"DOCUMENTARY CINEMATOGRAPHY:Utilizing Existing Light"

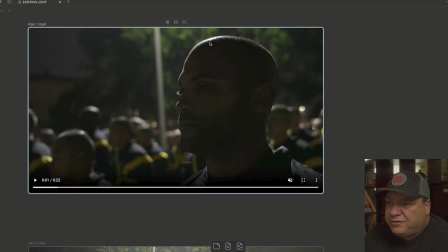4:13 it served us in two ways. First of all, obviously you got this nice rim light on this guy, and then everybody else, their heads are all lit right here. And then the other thing is that it was raining, as you can see the raindrops coming down,
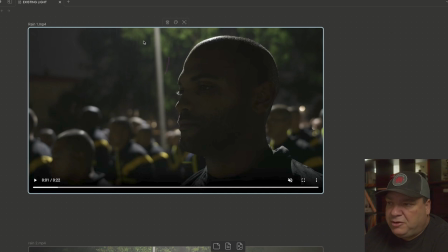4:27 and it's hard to light rain unless you're backlighting it or lighting it from above or from behind or from the side. If you were to shoot this straight on, you probably really wouldn't see the rain, and I really like that effect of the rain. I wanted to have some of that drama. The nice thing about this kind of two-person shoot
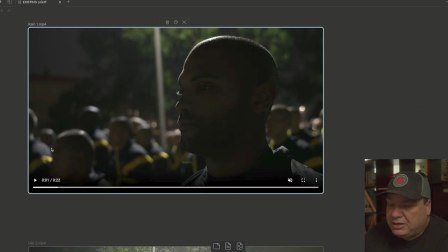4:45 or two-camera shoot was that I kind of had some free reign on the shots I was trying to get, as long as we were, both kind of covering the same thing. I was covering more of the B-roll of the other soldiers, while the A camera was following our star and was close with her on this one.
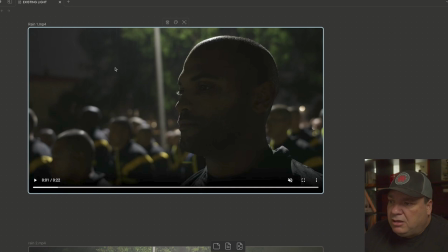5:03 So anyway, any other place that we would have shot this, it might not have worked out at all. It would have been really, really dark. And if I show you the other shot right here, let's go down, move this.
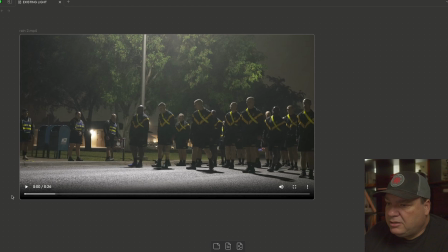5:18 There we go. Look at that. Lovely. I will play this back as well. You can kind of see how that goes. You see a lot more of the rain. It was raining pretty hard off and on.
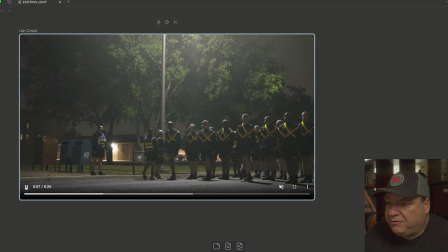5:29 I just use a trash bag to cover the camera if you're trying to figure out what I use to protect it. And for myself, hopefully I had a raincoat, but you start learning in this world,
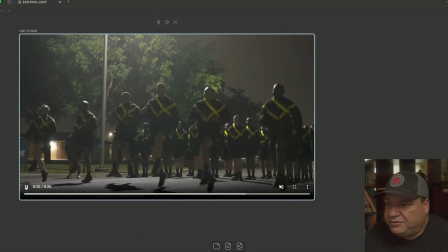5:41 it's much more important to take care of the equipment than yourself, which probably isn't that smart, but that's just kind of the way that it is.
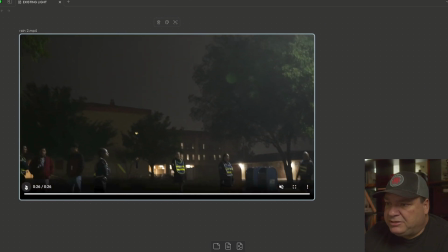5:49 And anyway, you can really see that rain coming down really hard there.
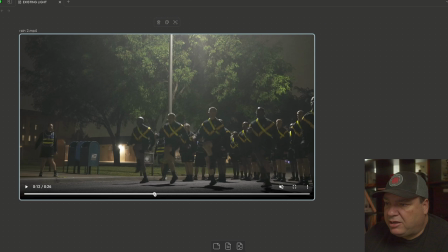5:53 But if I go back to like right here, this is a good example again of what we did. So again, the street light, very prominent, very easy to see. It's lighting the tree in the back, and then it's also the lights coming down, hitting all these guys right there.
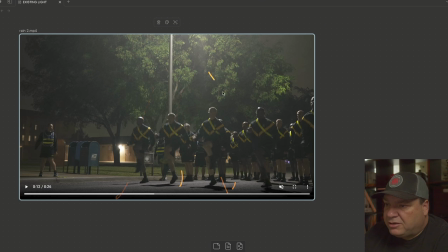6:10 Coming down, nice hard shadows there. They're kind of backlit, side lit, and it makes for a nice dramatic shot. Even the drill sergeant over here, she's got the light coming onto her face right there.
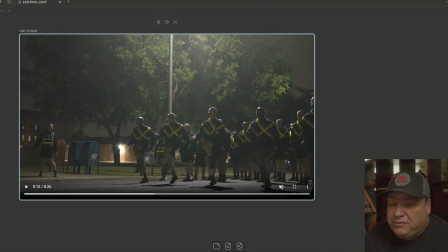6:23 And that was the situation that we had. I have no idea how we would have tried to film this if we weren't able to film it here. You don't have control all the time on where you're shooting, especially in a documentary. This is the Army on top of it, so it's not like they're going to bend over for us and say, yeah, you guys can film it all right over here.
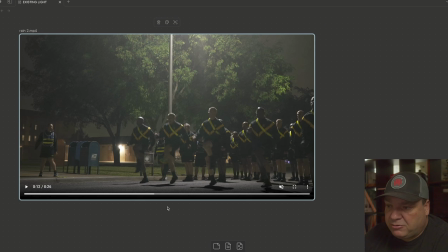6:42 We didn't have that kind of fortune. This was where they were going to film it. Rain or shine, this is what they're going to do. They don't care about that kind of stuff in the military. And that's fine. That's how we want to work it. We want it to be as authentic as possible, and that's what we did.
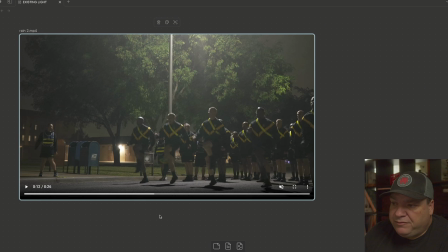6:57 So anyway, again, just wanted you to kind of be aware of that and thinking about, how do you take advantage of it. We're fortunate to have this light. That light was coming down. If we, for example, didn't have that light, where or what would we have done to film it?
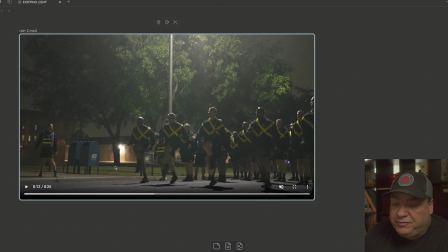7:12 We might have asked if we could have gotten some kind of lighting, maybe from vehicles. Lighting using headlights does work. The same thing, you don't necessarily want the lights coming from this side. You want them coming from the side or from behind to add a little bit more drama to the situation.
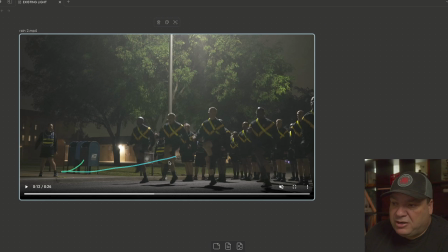7:29 Shooting with the headlight straight on, unless that's for the effect that you're trying to get, it's really not a very attractive look. So anyway, so let's move on to the other one, which was a video I did at a industrial facility.
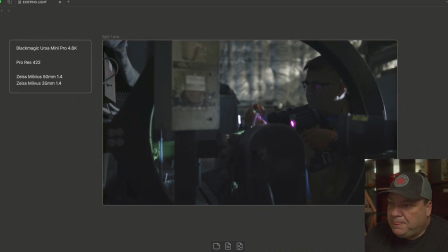7:46 And so I'm going to first go over real quick the camera. The camera that we use is the Blackmagic Ursa Mini Pro 4.6K. It is not a mini camera, as anyone that's used the camera knows, about the size of an FS7 or FX9.
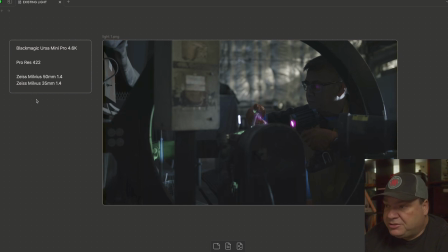8:03 But it's a great camera. I really like it. Great color science. Really, really nice imagery that comes out of it. The fact that it can shoot RAW. I have no affiliation to Blackmagic. I'm just talking about how much I like the camera. I like it so much I actually sold it to somebody else. Still have pocket cameras.
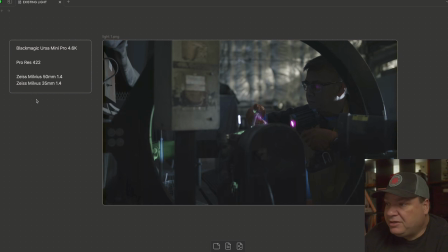8:22 ProRes 422 and use the Zeiss Milvus 50 1.4 and Zeiss Milvus 35 1.4. Milvus lenses are stills lenses, technically. You can cinemod them.
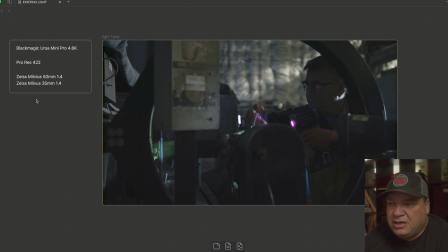8:34 I use EF lenses on this, so it actually still uses the internal sensor for, to open up the iris on those lenses. But I do have cinemoded follow focus rings that Zeiss actually makes,
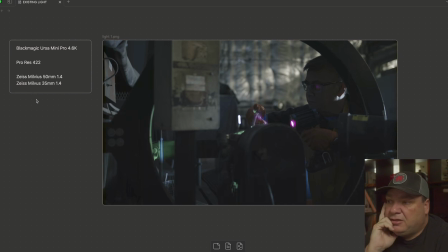8:48 which costs an arm and a leg, because anything Zeiss makes, I guess in the grand scheme of things isn't expensive, but it's still expensive. You know what I'm talking about. Anyway, great lenses, very clean, very nice lenses. Won't go any further into that.
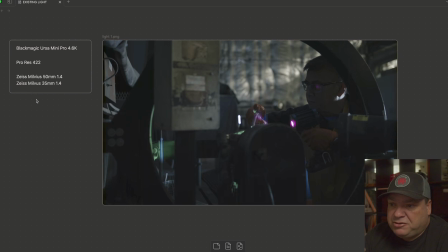9:03 There's no real further story as far as what we were shooting here, except that, like I said, it was an industrial situation. And, we had a very dark space to film in here as well. And that was because this gentleman is using this light over here.
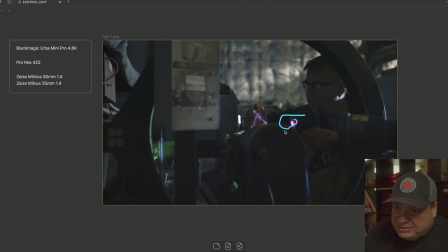9:19 And this light right there has got this weird kind of pinkish purple kind of color that comes out. And in his other hand, he's got what looks like kind of like a garden hose, and he's running water through. But there was some kind of,
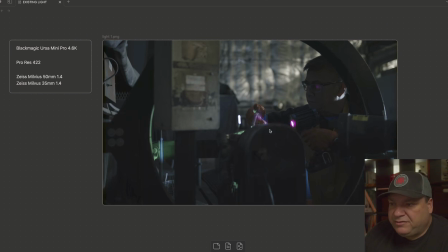9:33 the color of the light has some kind of effect and reads for the person, what's coming through. I couldn't tell you to save my life exactly what this guy was doing or even the equipment that he was working on, except that they wanted me to shoot this and this is what I was shooting.
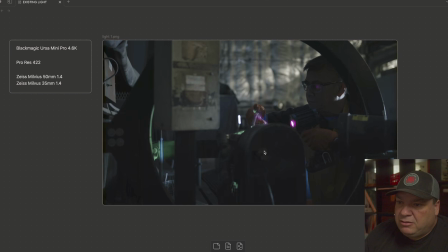9:49 So here we are. What was cool about this was I really liked that, we have this nice backlighting right here. This is all just coming from the existing space. We added no lights of our own. There's this back wall that's got some kind of insulated padding on the wall.
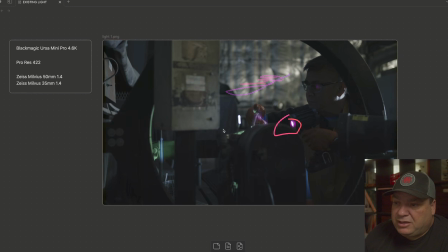10:07 You've got his purple pink light. There's a green light that's popping up over here. You got another little bit of light right here, and it's shining on his neck. And then you've got some reflection coming into his glasses right there, which I just covered up with my marker. Hooray, hooray. Let me see if I can move this over.
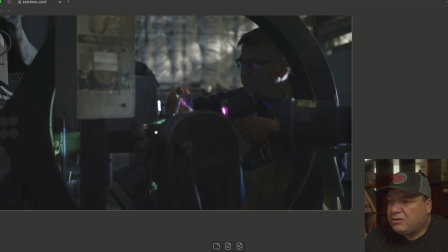10:29 And then maybe bring it up just a hair as well. Let's see.
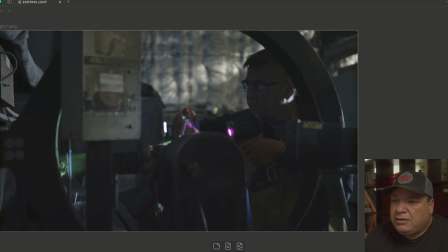10:37 Okay, there you go. And then I want to show you real quick while I'm at it.
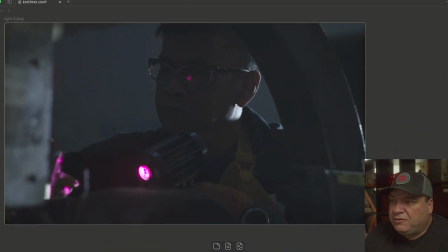10:42 This is another angle that we did. So I did switch lenses on this one. A lot of times if I'm in a hurry, I like to use zoom lenses in these kind of situations because you can move a lot faster. We had enough time for this that I could at least swap out lenses, and I really like using primes when I can.
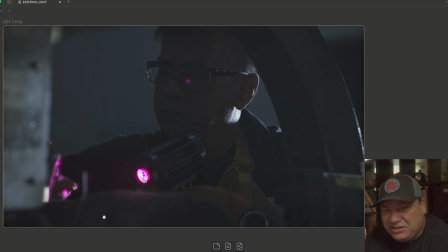10:59 I don't always have that luxury. Again, you're noticing that I say that a lot, that I don't have a lot of luxury when I'm filming, and that's just the way it is. Small crews, situations that I've never seen before. I had never seen this before. I don't get to scout a lot of the locations I go to.
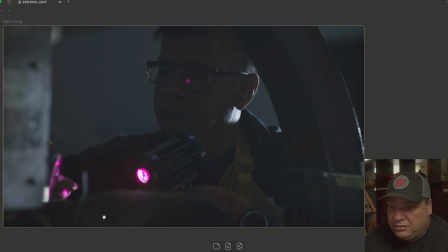11:15 So a lot of that kind of stuff, you just start to really learn, how to deal with the situation that you're thrust into. And again, you don't have the luxury of time. You don't have the luxury of a big crew, and you just got to work with what you've got. I'll talk about that a little bit more in a second too. So again,
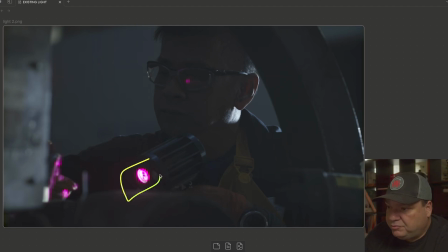11:34 what we got here that's kind of cool is we got this this cool pink, purple, whatever kind of light shining over on here. So you got that color. Then you have this backlight, which is hitting him here, hits his ear and his head.
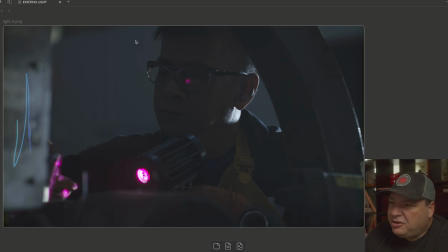11:47 It's also touching on this a little bit to give some light. And there's a little bit of ambient light that's over here in the background. And what that does is, of course, it gives us the silhouette and the shape of this gentleman's face. And that's the thing. You don't always have to make it look like an interview setup, especially when someone's working.
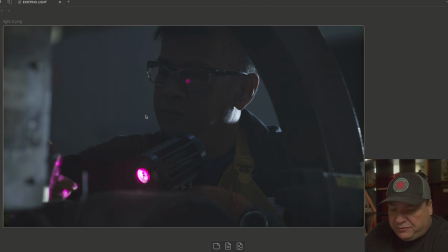12:06 You want their natural environment. Obviously, you want to expose it enough so that you can see something. You've got some detail. You can see his mouth. You can see his nose. You can even see his eyes a little bit. I don't know how much the YouTube compression is going to do that to you. See his eyebrows. Look, I just made him eyebrows.
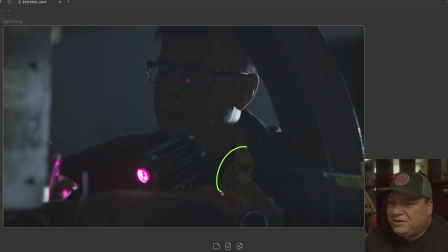12:23 Isn't he cute? I've got yellow right here on his kind of coveralls. He's got a yellow glove on. He's got a watch.